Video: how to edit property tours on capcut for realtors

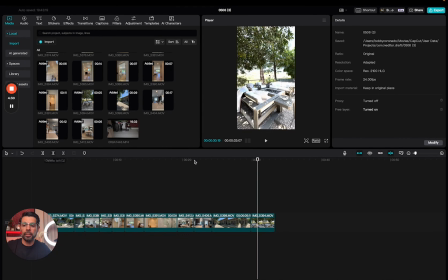(4:08)
And it'll fall into the hands of someone that is, one, wanting to be entertained, and two, that actually wants to buy a house, in this case, Sherman Oaks.
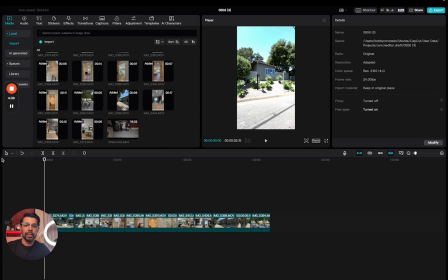(4:17)
All right, so we got the property down to 32 seconds, which in my case is pretty good, because the 30 second video is gonna go like that. So next up, what we wanna focus on is, let's see here, is your hook.
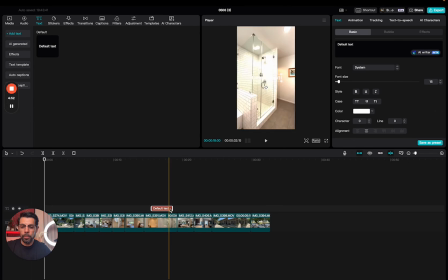(4:31)
So a hook is another option for the audience, the viewer, to actually want to watch the video.
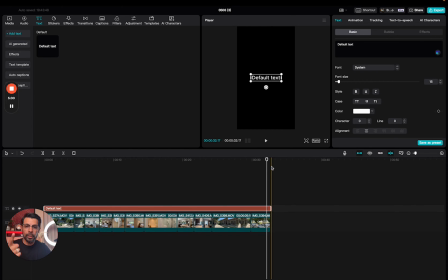(4:40)
And in this case, it's a visual hook, property, location, condition, and price.
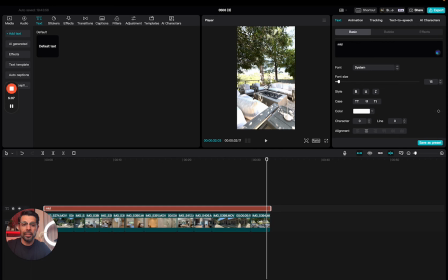(4:47)
In this case, we're going to do mid-century style. In LA, you see a lot more of these. Lately, I have been. It's very common out here. So to me, that's still a hook for other people.
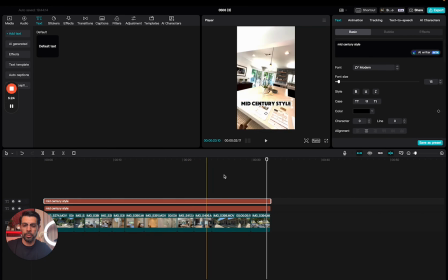(5:03)
I like these style of homes. So that's a hook right there. Then we move into the second part of the hook, which would be the location, Sherman Oaks.
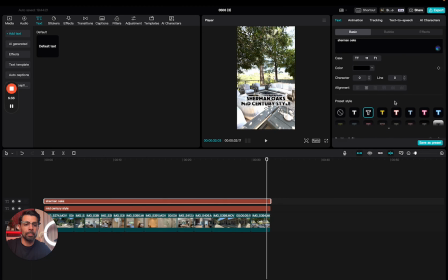(5:12)
Now, the way to make this stand out is what I'm going to do is add a background right over here. We'll make this rounded. We'll add that right there. We'll actually make it smaller.
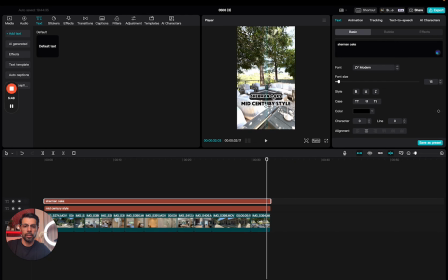(5:28)
So way it's not like right hovering over it. We want it to fit correctly. And then from there, we'll change the background of that into, let's just do white. Let's see. Just like reversing everything. Okay, so we have that.
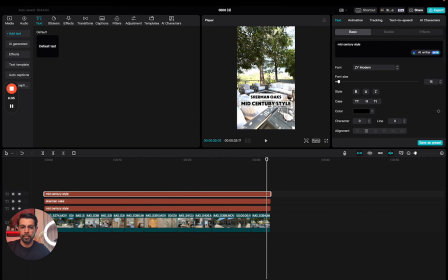(5:45)
And now we're going to add one more, which would be, let's just put for sale. Normally I could put a price. Let's just say what the price would be, 3,999,000. Let's just say that.
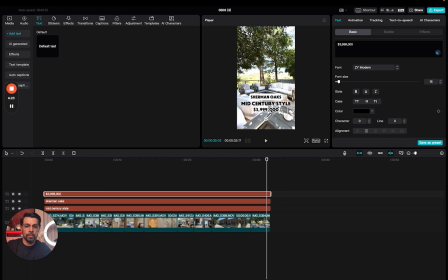(6:02)
And then same thing I would do here is make that a little bit smaller, and then we reverse that. Here we're going to change the actual, boom, there it is.
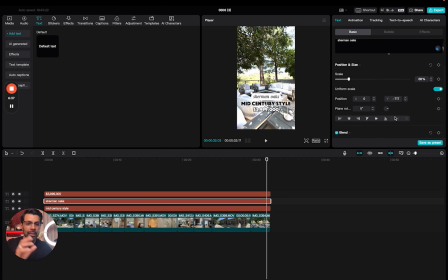(6:16)
So we'll change the font. So as you can see, it's all a little bit different. It makes it stand out a little bit more, at least in my opinion. So from there, we want to shrink that, height be a little lower, and width, there you go.
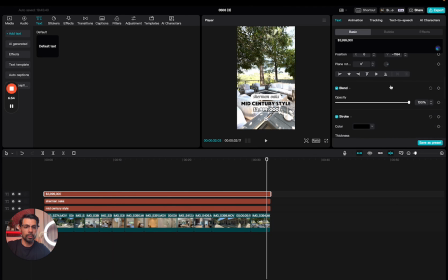(6:34)
Same thing will change is the pricing part of it. Let's go to the font. Same thing we'll do is concise. So pretty cool here.
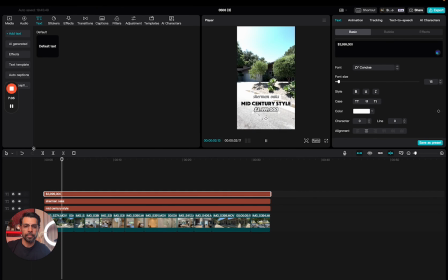(6:46)
So now we have Sherman Oaks, mid-century style, and then the price.
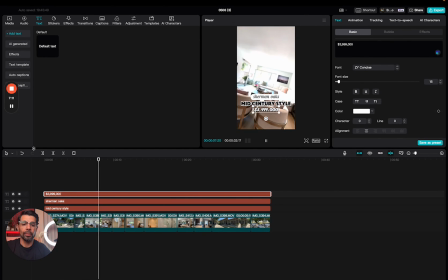(6:51)
So that would be a hook. I mean, you can change all of this into like red, different colors, all you want. But the whole purpose right here is we're showing best of the best of the house. And we're keeping it pretty simple so that the person is just viewing the home.
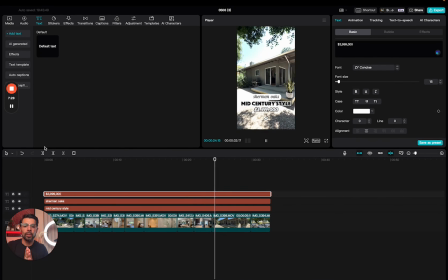(7:07)
Now, as a creator, it's really simple as wanting to make all these transitions, do all these certain things.
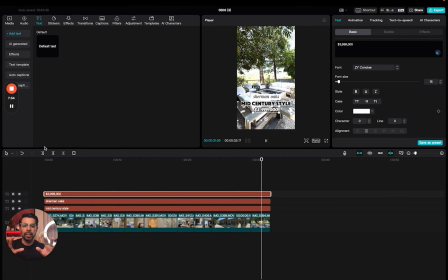(7:14)
But realistically, you got to make it to be easy for the person to consume.
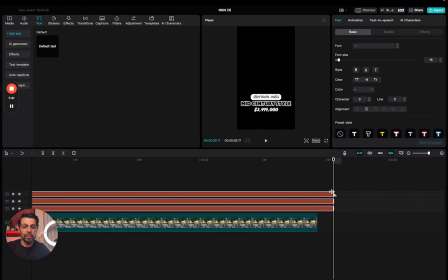(7:20)
Because if they're walking the house to potentially buy it, they don't need any extra, effects here in their transition.
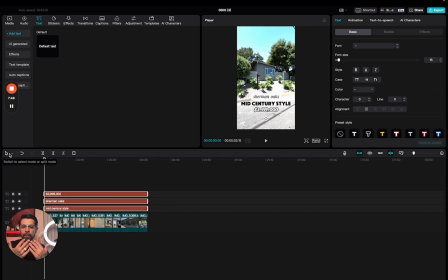(7:27)
So that would be my two cents, but this is how I put together a edit on CapCut for my property tours. I go once a week. We shoot about 4 to 6 property tours throughout Los Angeles, and then I just disperse them to the agents that I work with so that they can promote them.
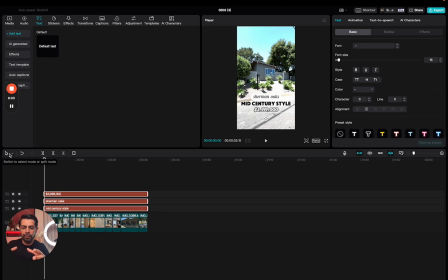(7:44)
And it's like having a listing agent gets to have all these agents go out there like a little army and promote the listing to bring a buyer so that they can sell the home quicker, look like the top producing agent, and then get more listings. This way, you also get leads.
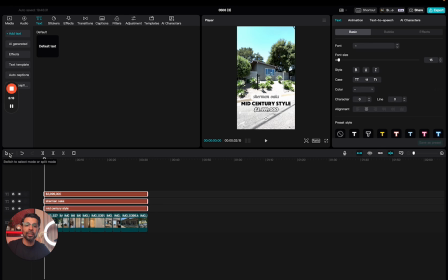(7:59)
You also get a potential client so that you can make some money, change your life, feed your family. I hope this helps you guys. I'll see you on the next property edit.